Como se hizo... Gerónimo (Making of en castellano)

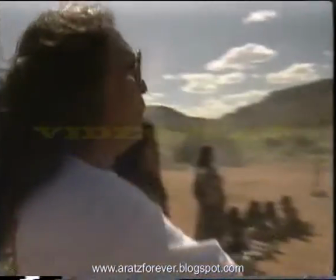Hay gente que no se daba cuenta de los elementos que podían resultar ofensivos para los indígenas americanos, y si esas cosas no son señaladas, entonces no hay ninguna oportunidad, ninguna esperanza de que algún día pueda haber algún cambio.
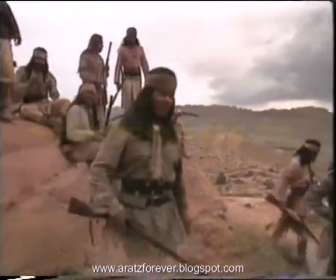Más de 200 indígenas americanos intervinieron en el rodaje en distintos papeles de protagonistas y extras para dar más autenticidad a las escenas. Hay algunos actores indios maravillosos en esta película Y creo que eso es muy importante
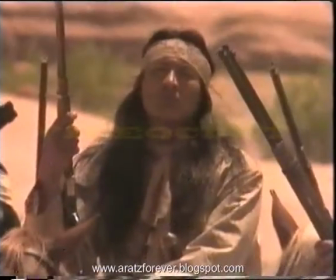Bueno, sin duda es un elemento que da gran autenticidad Aparecen caras que hasta ahora nunca se habían visto en una película
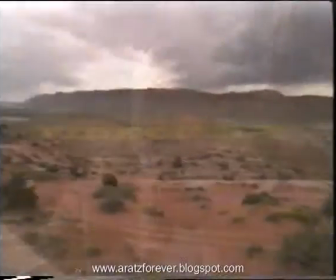Hay un gran número de americanos indígenas Y es sorprendente la variedad de rostros que se ha conseguido reunir Ahora se extiende la conciencia de que también podemos participar en películas como esta y
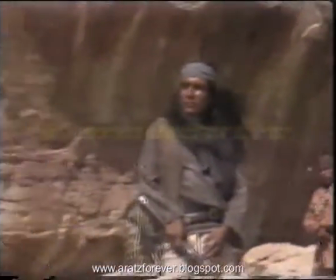eso hace que los jóvenes se puedan inspirar en distintos modelos y tengan algo que les impulse. Al menos los chavales no tienen por qué limitarse a pensar que solo pueden hacer un trabajo determinado. Tal vez al contemplar esto decidan que les gustaría intentarlo, aprenderlo al menos y no tener miedo de probarlo.
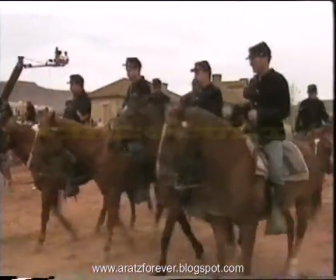La búsqueda de autenticidad no se detuvo con la participación de los indígenas. la productora también utilizó actores militares,
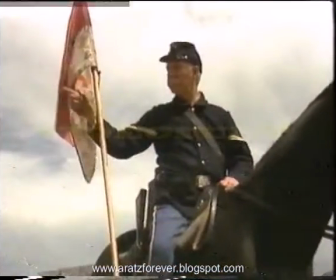un grupo conocido por sus filas representaciones de batallas famosas y capaces de dar realismo histórico a la unidad de caballería de la película. Nosotros nos encargamos de llevar actores militares a los rodajes y de organizarlos al estilo militar.
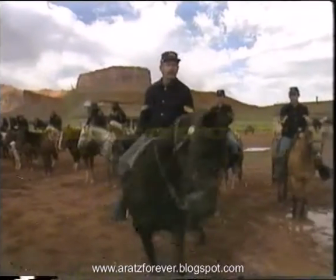Aquí hay soldados rasos, cabos, sargentos... Tenemos toda la graduación que estaba presente durante las guerras indias.
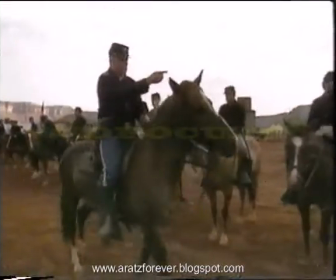Aportamos tres compañías organizadas, con tres oficiales a mando y a la una.
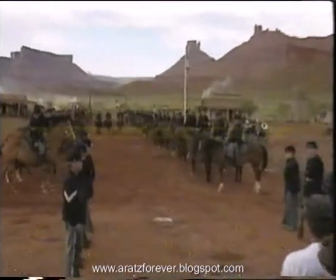Cuando estamos ante las cámaras somos capaces de representar lo que quiere el director y podemos hacerlo de una manera organizada y militar para que todo sea mucho más rápido. Nuestra contribución a las películas se basa en que podemos ofrecer una gran cantidad de extras en el menor tiempo posible y hacer lo que se nos exige cuando y como sea necesario y sin apenas ensayos previos.
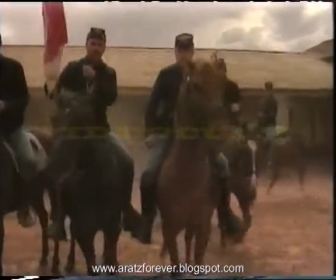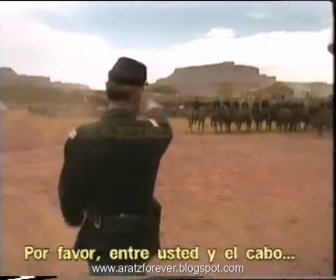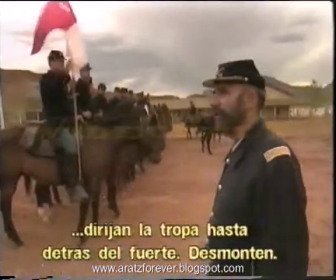Probablemente el principal desafío para estos actores es que tienen que vivir en un campamento durante una semana o más y después
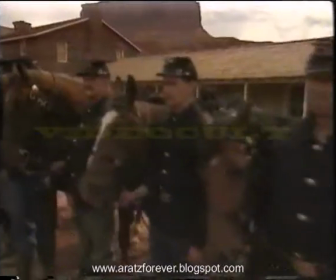de algún tiempo es difícil mantener la energía necesaria para actuar en una película cuando se está viviendo en estas condiciones
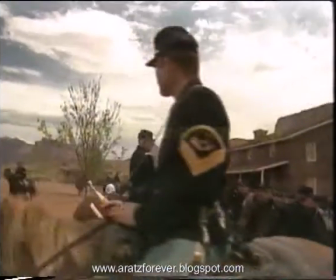En parte se trata de un inconveniente inevitable pero es duro así que hay que respetar a estos actores Los días son largos, por las noches puede hacer viento o llover y la tensión se puede disparar Sin embargo a la mañana siguiente hay que estar preparado y dispuesto a rodar con la sonrisa en la cara Y eso puede ser muy duro Esos hombres estaban al sol todo el día y cada día No tenían sillas, no tenían paraguas, pero les encantaba hacerlo, supongo que por amor a la historia Y entre ellos había un auténtico sentimiento de camaradería que supongo que experimentan cuando se reúnen Era agradable verlos Nos encanta nuestro papel Anoche el viento casi se lleva al campamento Dormimos en la arena Comemos arena Es una delicia
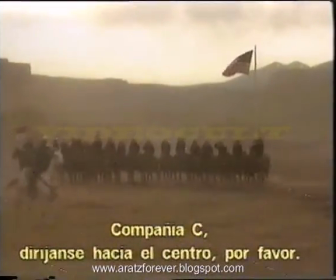Igual que los indígenas americanos se preocupan mucho de mantener su cultura viva La misma actitud se puede encontrar entre los actores militares
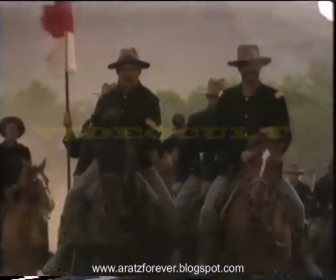Intentan mantener viva cierta clase de tradición y de actitud hacia la historia americana
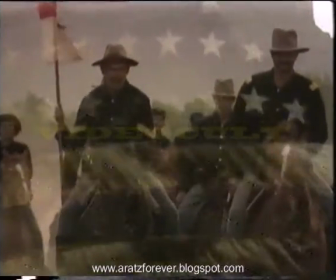que no quieren que se desvanezca y no quieren ver desaparecer. Soy profesor. Enseño historia de los Estados Unidos a los alumnos de décimo grado. Muchos profesores, cuando enseñamos historia, no tratamos de meterles el libro en la cabeza. Intentamos transmitirles el sentimiento que debió tener el hombre corriente en el oeste.
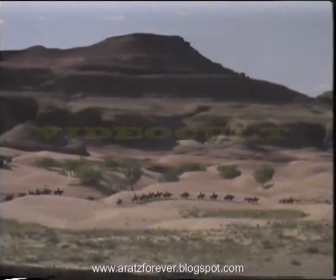Por eso muchas veces actúo en películas relacionadas con la guerra revolucionaria, la guerra civil, las guerras indias, como ahora.